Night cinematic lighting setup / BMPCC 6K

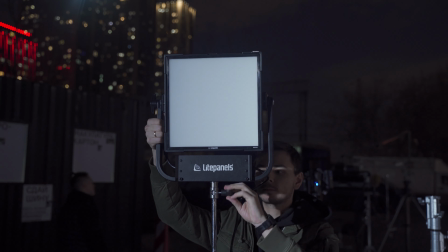[1:05]
When you want to work with a light set outside for lighting long shots, you will need quite powerful light sources.
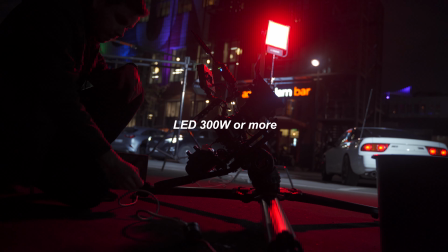[1:13]
If it's LED, you'll need something about 300W of power or more.
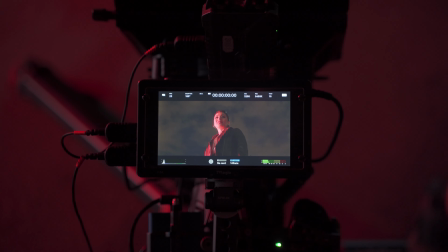[1:18]
In this art project I used light sources from LightPanel brand, because ARRI light sources will be very expensive for my task.
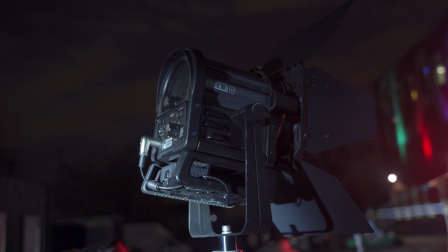[1:29]
LightPanel kindly provided me a few types of light sources. It was LED Solar 9 and Solar 6.
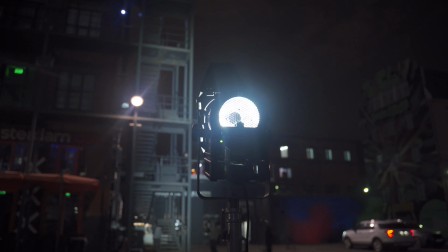[1:36]
Models with frenal lens which can lead very far and be focused.
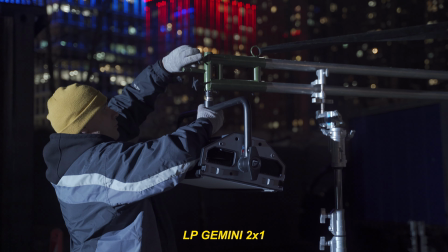[1:41]
Also I had light panel Gemini 1x1 and 2x1 models for soft, powerful and spectacular color lights.
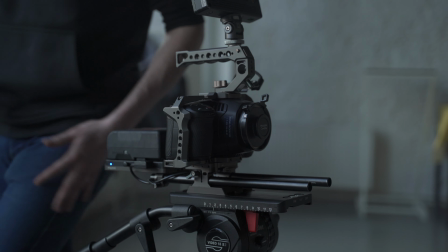[1:50]
Blackmagic Pocket 6K Note 2 Pro was chosen as the main camera for this project.
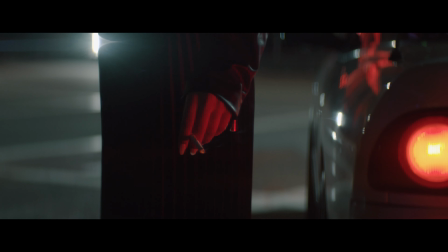[1:56]
Most likely you paid attention to the anamorphic character of the image.
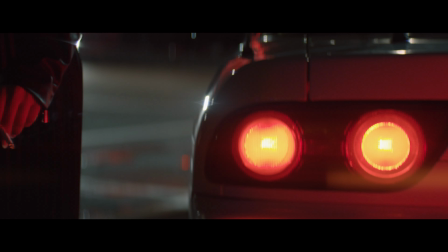[2:01]
Lens flare and all bokeh, all these things are specific for LOMO anamorphic vintage lens.
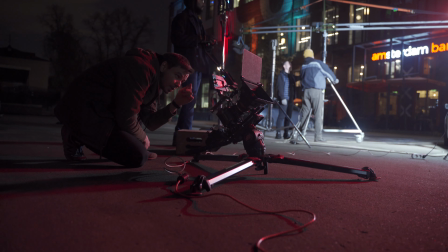[2:09]
As I work it in the big space, I need to communicate with my team and gaffer on the distance.
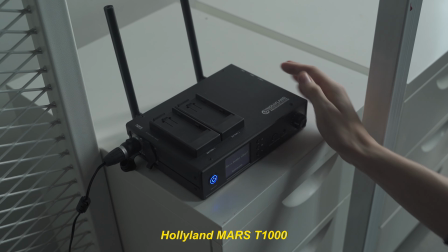[2:16]
Hololand Mars T1000 helped me with this task.
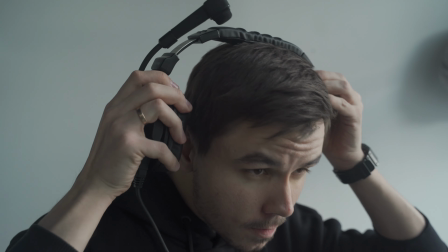[2:20]
I had a control under situation with light setup during process of building the camera set.
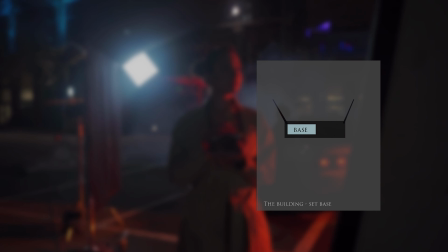[2:26]
Hololand was very simple for using. I'm just turning on the hub base and cold speak with my team of 4 people at the same time.
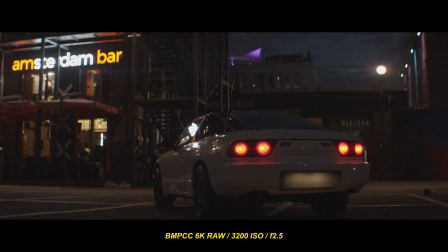[2:38]
Okay, how can I lead the night scene that the image will look volumetric?
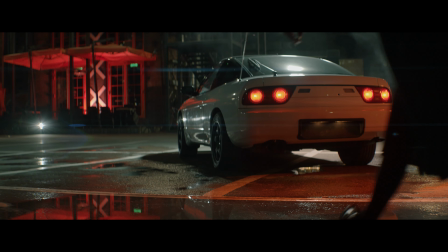[2:43]
I just tried to add in this scene some contrast elements. It was a color contrast of red and white-green.
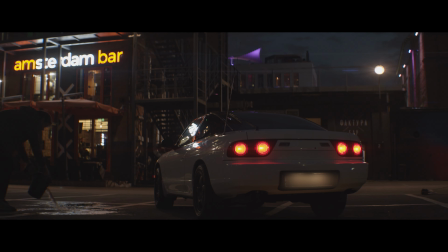[2:50]
Also, I wet asphalt of water to make it look a little bit cinematic and volumetric. White asphalt has reflection and looks more attractive than its dry.
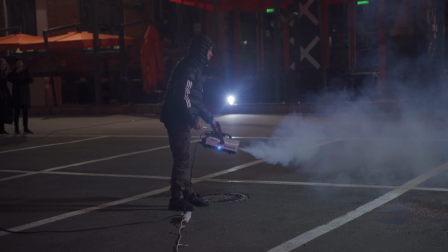[3:01]
Also I added the smoke for backgrounds to make this look like a steam from under square cover.
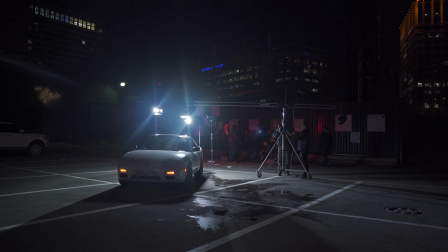[3:08]
To separate the car from the dark background we put the light panel Gemini 2x1 with diffused light above the car.
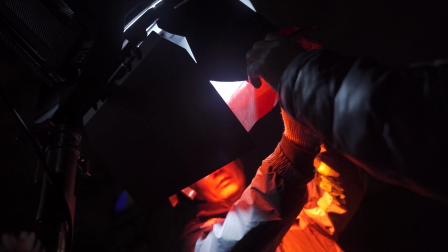[3:16]
It is backlight set for the car. Red light from the rear lights is not expressive.
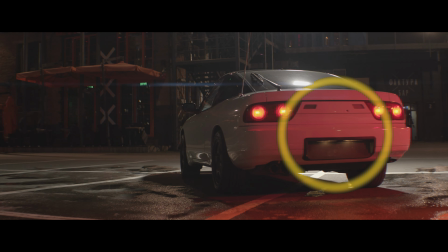[3:22]
Guess what we did? Yes, we added extra light near the rear lights of the car.
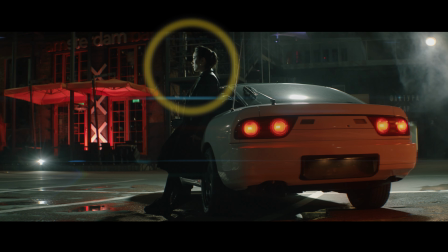[3:28]
To highlight the main character from the background, the Solar 9 light panel lit it as a backlight.
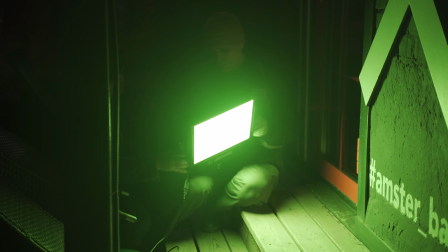[3:34]
During the set of this scene, we lost light from the billboard on the belgium.
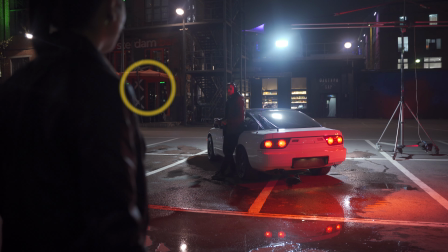[3:39]
The place was just close. And we added an extra light point near this building with light panel Gemini 1x1.
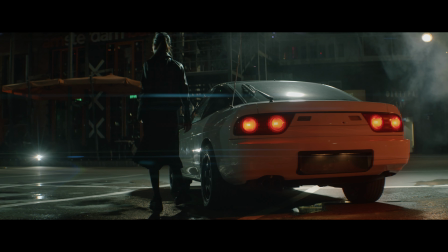[3:48]
This light like every sky panel can work with dynamic mode. We have chosen dynamic light of red color.
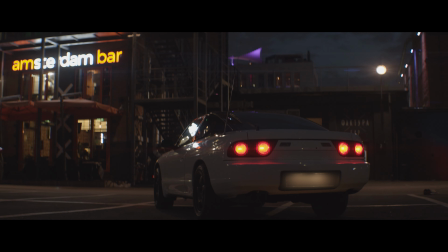[3:55]
This lens flare for Solar 6. Then I look at this place. I think about how to create volume here.
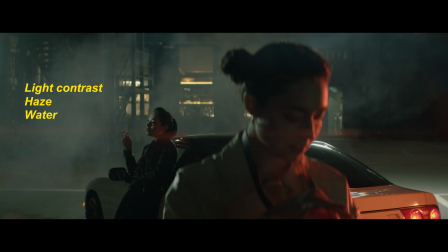[4:02]
I use light, smoke, water and expressive Loma lens for cinematic volume.
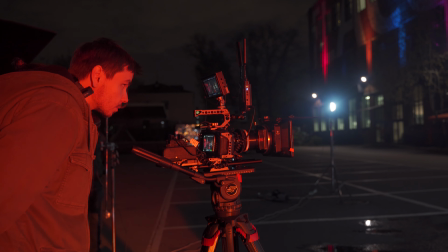[4:08]
As I told before, the light panel Gemini has all opportunities of sky panel.
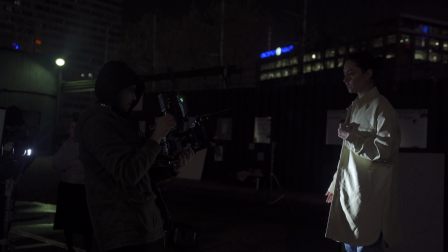[4:13]
I use some art light modes like a photo flash or color gradient.
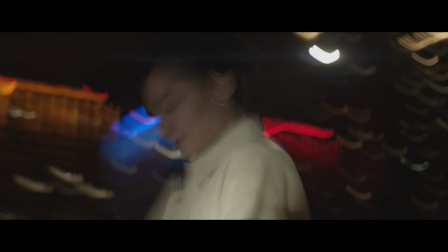[4:18]
I can control speed and colors of lights on the back panel Gemini or use a smartphone app.
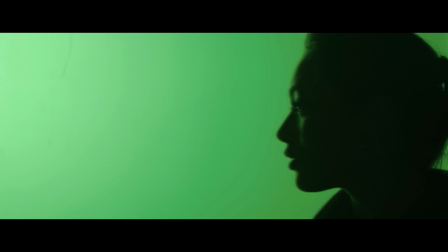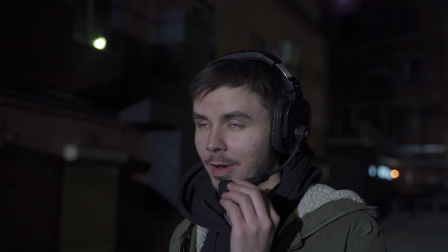[4:31]
When I worked with art shots of middle shots, I was talking with my gaffer by radio.
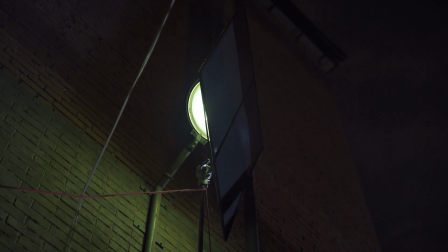[4:37]
He was on a parallel street and I give the command to block the street lights and put one powerful and clear light source.
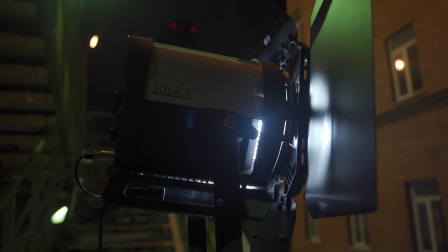[4:46]
We put light panel Solar 9 at the backlight. light.
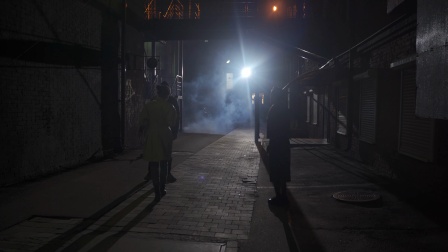[4:49]
If you know how 1000W of HMI works, you can imagine the power of Solar 9.
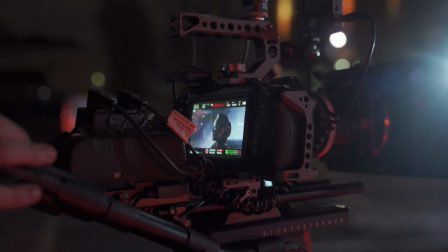[5:00]
So what principles I used in the night? The first, I tried to imitate all additional light source like natural street lights or bellboards.
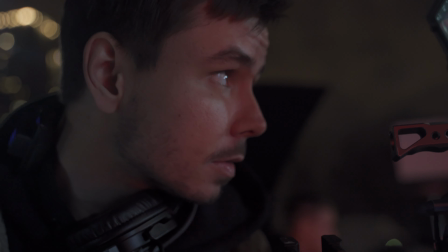[5:09]
It helps the scene light not to look fake.